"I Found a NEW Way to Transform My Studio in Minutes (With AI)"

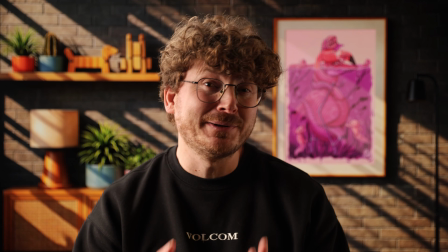I think I figured out how to make my studio look completely different without actually changing anything.
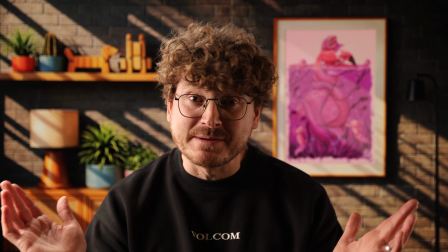It's the same setup, same room, but at the press of a button,
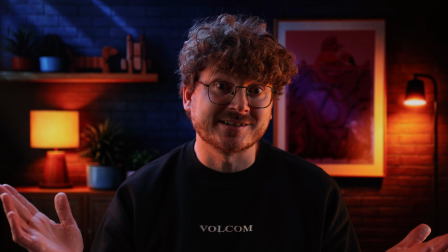it can go from daytime to sunset to night, which means I'm not sitting around waiting for the right light anymore.
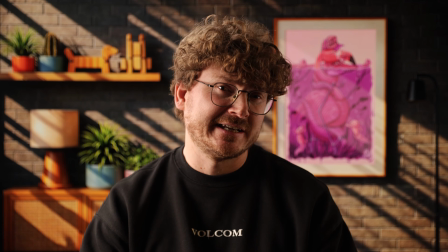I just literally pick the mood I want and start filming. I've played around with using my TV as a background before, but this takes it somewhere I didn't really expect. So in this video, I'm going to show you exactly how I'm doing it and why it might be one of the simplest ways to make one setup feel like three.
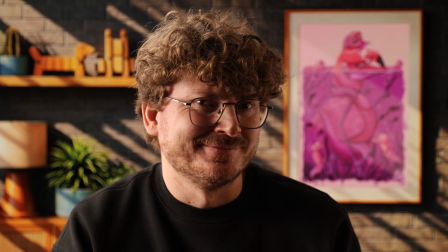So yeah, I'm cheating a little. Actually, maybe more than a little.
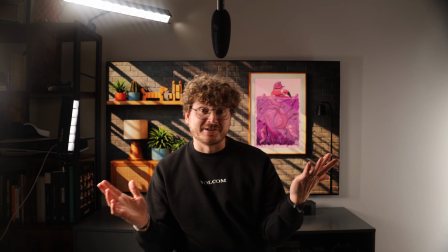The background you're looking at is AI generated, sitting on a TV just off frame.
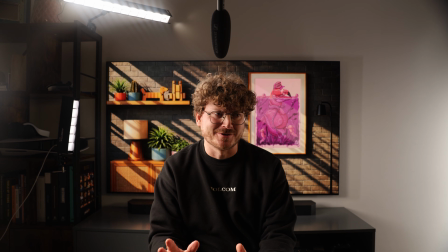It's smoke and mirrors, just without the smoke or the mirrors, just a quite large TV. And then I've matched the lighting in the room to actually sell it. That's really the whole trick. The image is only half of it. If the lighting doesn't match, it just looks like you've got a TV behind you. But when it does match, it starts to feel like a real place.
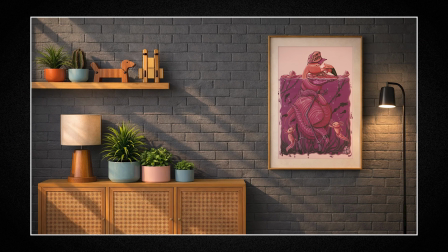The thing is, I'd already built a background that I was, really happy with, but I know myself.
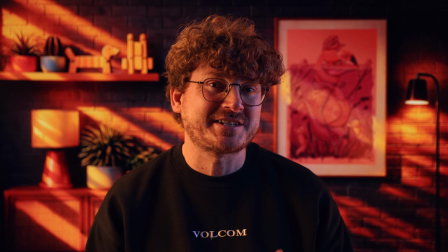If I was to use that same look on every video, eventually it's going to start feeling stale for me and for you watching. So rather than scrapping it and starting over, I started wondering, well, how much further can I actually push this TV idea?
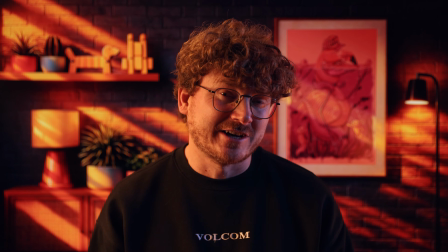And that's when the time of day idea clicked.
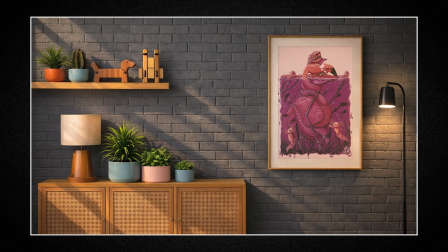Because if I'm already faking, daylight through a window that doesn't exist, what happens if I change that to sunset or night?
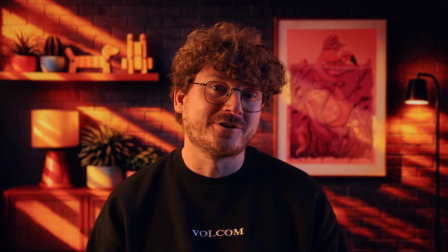Suddenly the same TV, the same image, just a different version of it, and the whole room feels like a completely different studio set.
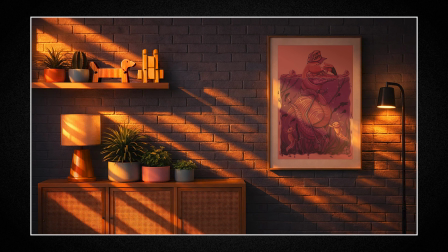Daytime feels crisp and focused, sunset feels warmer, more cinematic, and night can feel cozy, like a completely different kind of video.
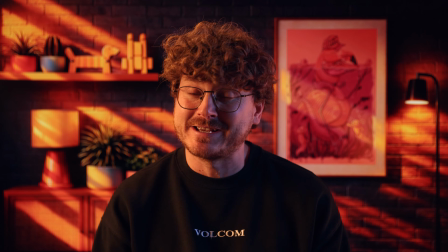And honestly, the best part, I get to pick the vibe before I hit record. It's like choosing a filter, but actually good. And look, this works even if you make totally different types of content. If you've got 2 channels, for example, or you cover different topics, each one could live in its own look. It's the same room, it just feels different. I said to a mate the other day, this is the first time I genuinely feel like, I'm not stuck in a set look. That matters when you're filming in the same location every time. You've got flexibility now. So in terms of what you actually need for this, it's 3 things. A TV first, obviously, and I'd go 65-inch minimum if you want to genuinely sell the look.
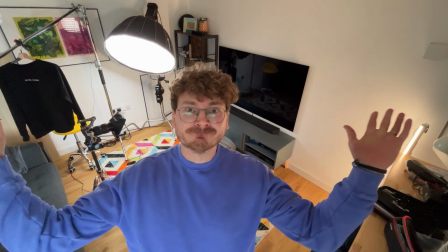I've been running that size, and it works well, but I've actually just got myself a second-hand 85-inch screen, so I'm really curious to see how much further that pushes it. Then you need an AI tool to generate the background images themselves, and then lighting you can control. That part, non-negotiable. Without it, you can't match the scene and the whole thing will fall apart. If you want to pull off the multi-scene look, day, sunset, night, you're going to need either bicolor lights or RGB lights. That's what gives you the ability to match the color temperature of each scene. Without that, to be honest, you're a bit stuck. And if you're lucky,
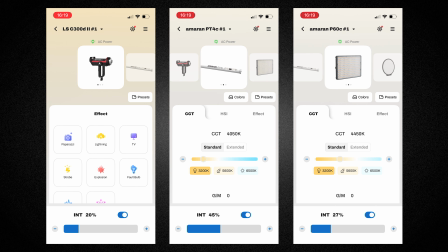your lights might come with an app that lets you save the presets and switch between the scenes instantly. That's what I use, and it's a game changer. But even if yours don't, just noting down your settings once you've dialed them in works just as well.
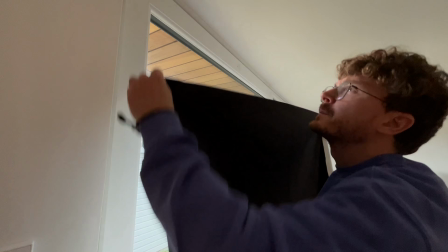You'll also need blackout fabric to get the room completely dark. Whatever works for your space.
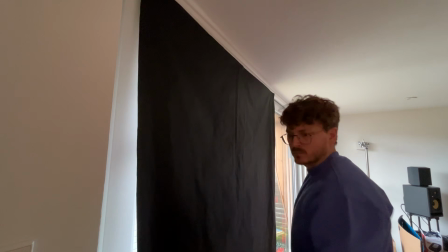I use fabric with suction cups, but as long as the natural light is blocked, you're all good. If you haven't seen my original TV background video, I'll link it at the end. That one goes deeper into how I actually built the image and light it, but for this video I wanted to focus specifically on how I took that original image and I turned it into 3 different scenes.
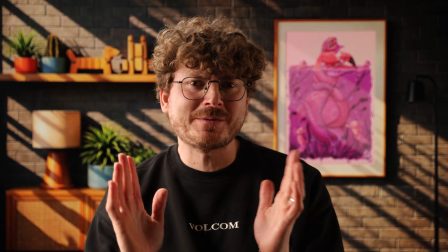Now before anyone asks in the comments, what about green screen or an AI background tool?
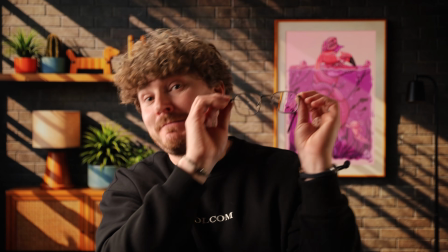Well, check this out. I wear glasses. Good luck with that. I got curly hair.
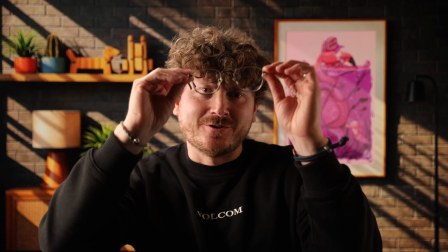What are you going to do about that? And how about this?
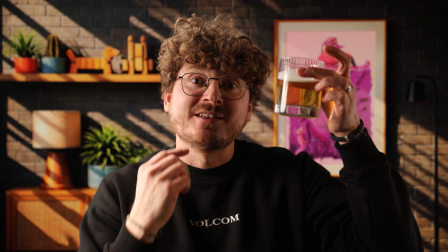Try doing this cleanly with either of those. The tint, the refraction, the glass itself.
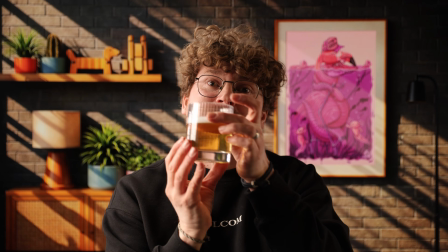The TV just handles all of it naturally. No post-processing, no masking.
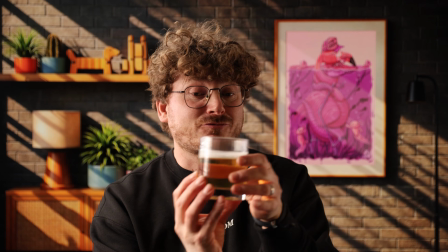It's just real.